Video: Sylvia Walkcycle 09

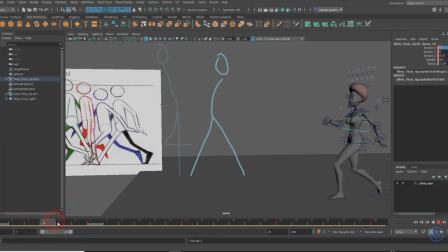4:09 So that way she is, when she is passing, her back bends backwards. So if you play back, she has a bit more of a swing. Her head needs to counter animate that now.
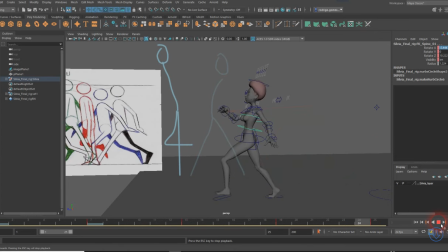4:23 So we have a little bit of a motion that goes with it, but you can see her body can becoming a bit more organic. So let me do rotation of her head. Again, I could add this box there as part of the picture, but I don't think the box will add much to it.
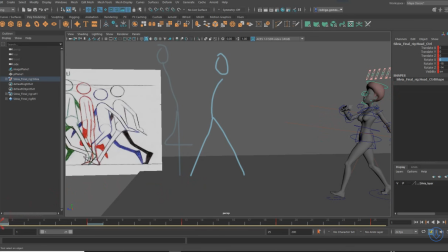4:42 So I'm gonna try to keep her head here. I'm gonna go back and look at the rotation of the head.
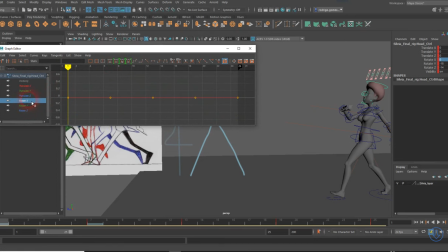4:47 The rotation of the head next, there's nothing on it. So again, in frame 1, I'm actually not going to make her push back more, but I'm actually going to rotate her head forward. So let's say maybe somewhere like, not a lot, maybe just say maybe 6 degrees.
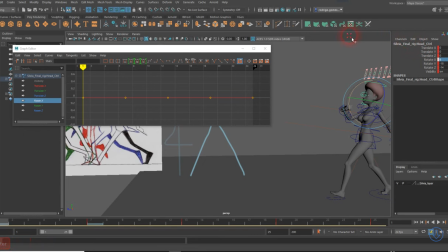5:06 See how that goes. Keyframe that. And then, of course, it'll be the same thing here and there.
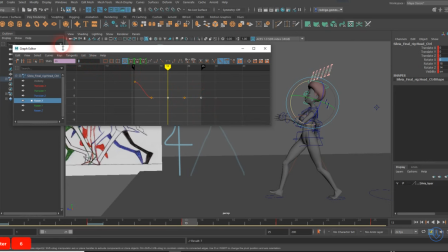5:22 So I'm gonna go select those and then put 6 degrees on those. 6 and enter. It's not taking both. I'll just do one at a time. 6 and then 6 here. There we go.
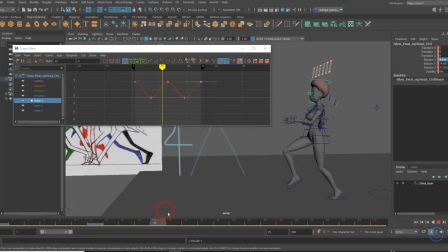5:40 So her head swings back and forth, hopefully, as she plays back.
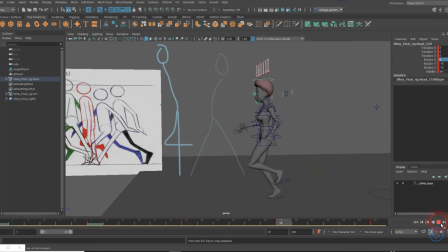5:48 So let me see it. So her head is kind of doing a little bit of that. Feels a bit rigid, but it's doing what it's doing. The last thing I want to do in the last couple of minutes here in this video is I'm going to let her
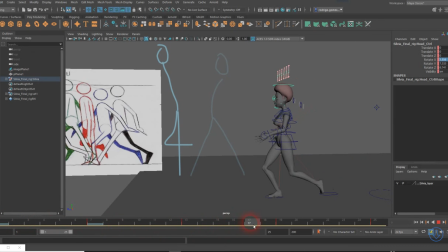6:03 spine and her head have a little bit of a offset, meaning a little bit of follow through. So what I'm going to do is I'm going to grab those keyframes that I created there, and I'm going to
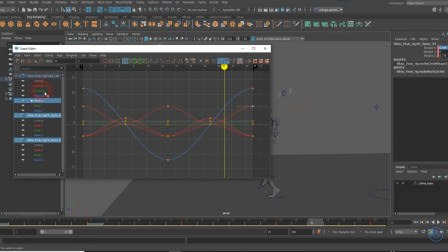6:17 stagger them. So I'm going to just, on the rotation in X, let me see here,
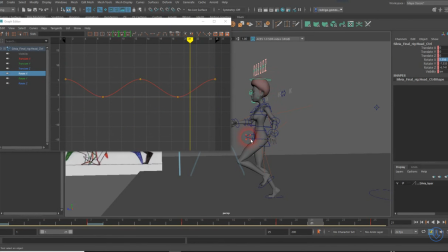6:28 head, I'm going to start with this one, not that one, this one. So the one, the rotation in X, I'm going to slide those a couple of frames over, grab all of them, and then hold my shift and my mouse 2 frames.
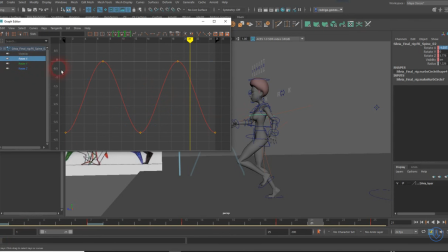6:45 I'm gonna go to the next one over, again rotation in X only. I'm gonna grab them, I'm gonna slide them over 4 frames. 1, 2, 3, 4. I'm gonna try sliding the head over 4 frames.
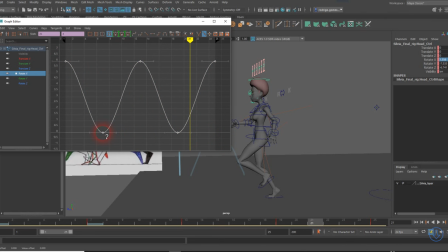7:02 That might be a bit much, but let's see how that looks. So that would be actually 6 frames. 1, 2, 3, 4, 5, 6.
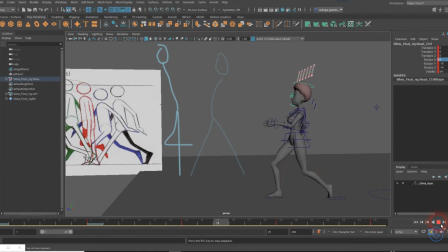7:11 Let's see how that works. See if she how she works. So that make her head kind of bounce back and forth, and her spine is a bit more relaxed, and her head has a bit more of a swagger, if you want to call it.
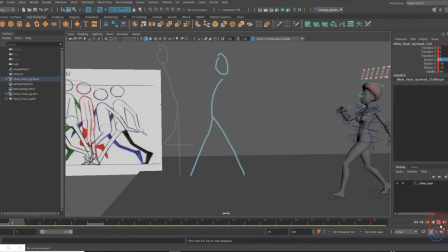7:25 And at the same time, of course, you can play with the numbers, so you can make it more exaggerated or less exaggerated.
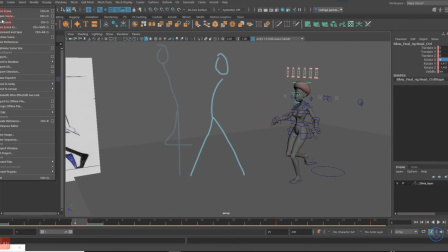7:31 I'm going to increment and save my file and leave it there for now.